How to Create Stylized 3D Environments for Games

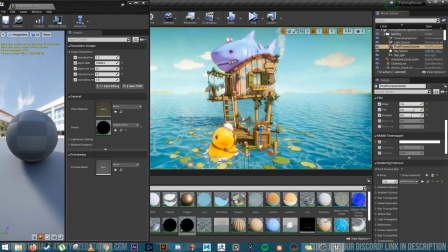For mine, I did experiment with tune shading and some thicker cel shading, but ultimately I ended up opting for clean, kind of thin, smooth lines. And this is how I achieved that. So here is my post-process material.
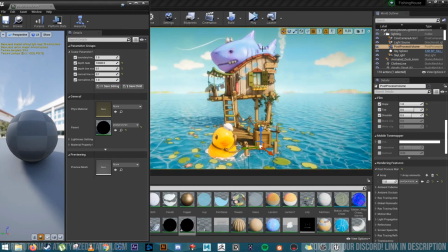I have parameters here that allow me to control where the lines appear, their thickness, where in the scene they appear.
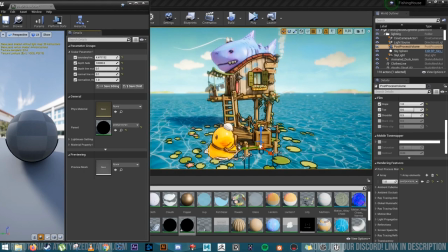So let me just show you. So this is the just general thickness, the boundary line here.
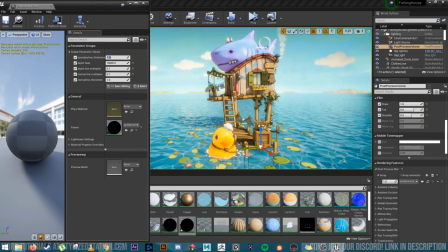And we don't really want that too thick because, again, I think the thinner lines complemented my scene a lot more. This is the depth fade. So that kind of controls how far back from the camera we're seeing the outlines.
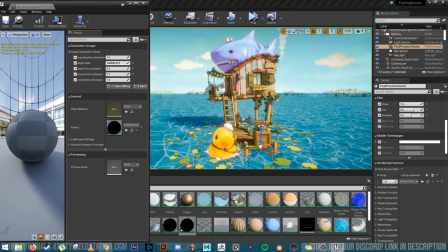And so there we can see now my background geo is getting highlighted and we don't really want to be drawing attention to that,
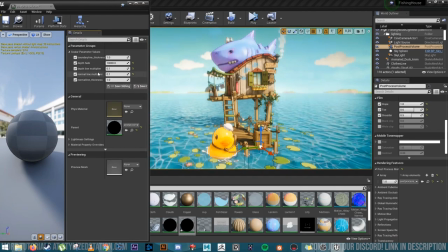so we want to keep that outline free. This is where it shows up in the model. And so you can see now it's grabbing the interior geo, which is very distracting, and we don't want that.
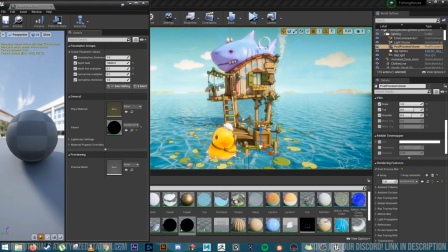So this was really the final piece of the puzzle with my scene and the last push that it needed to cement the cartoon feel. Once I added this in, I was really happy with my scene, and I felt like that was it.
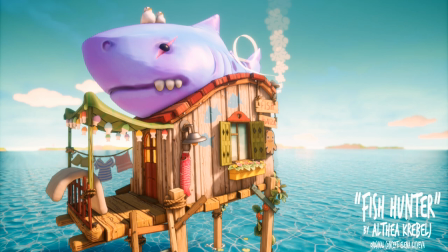Thank you for watching my breakdown. If you have any questions or just want to get in touch, feel free to leave a comment or drop me a message on ArtStation. I'd love to hear from you. I hope you found this useful, and maybe there's something cool that you took away from this video. Thanks again. Bye.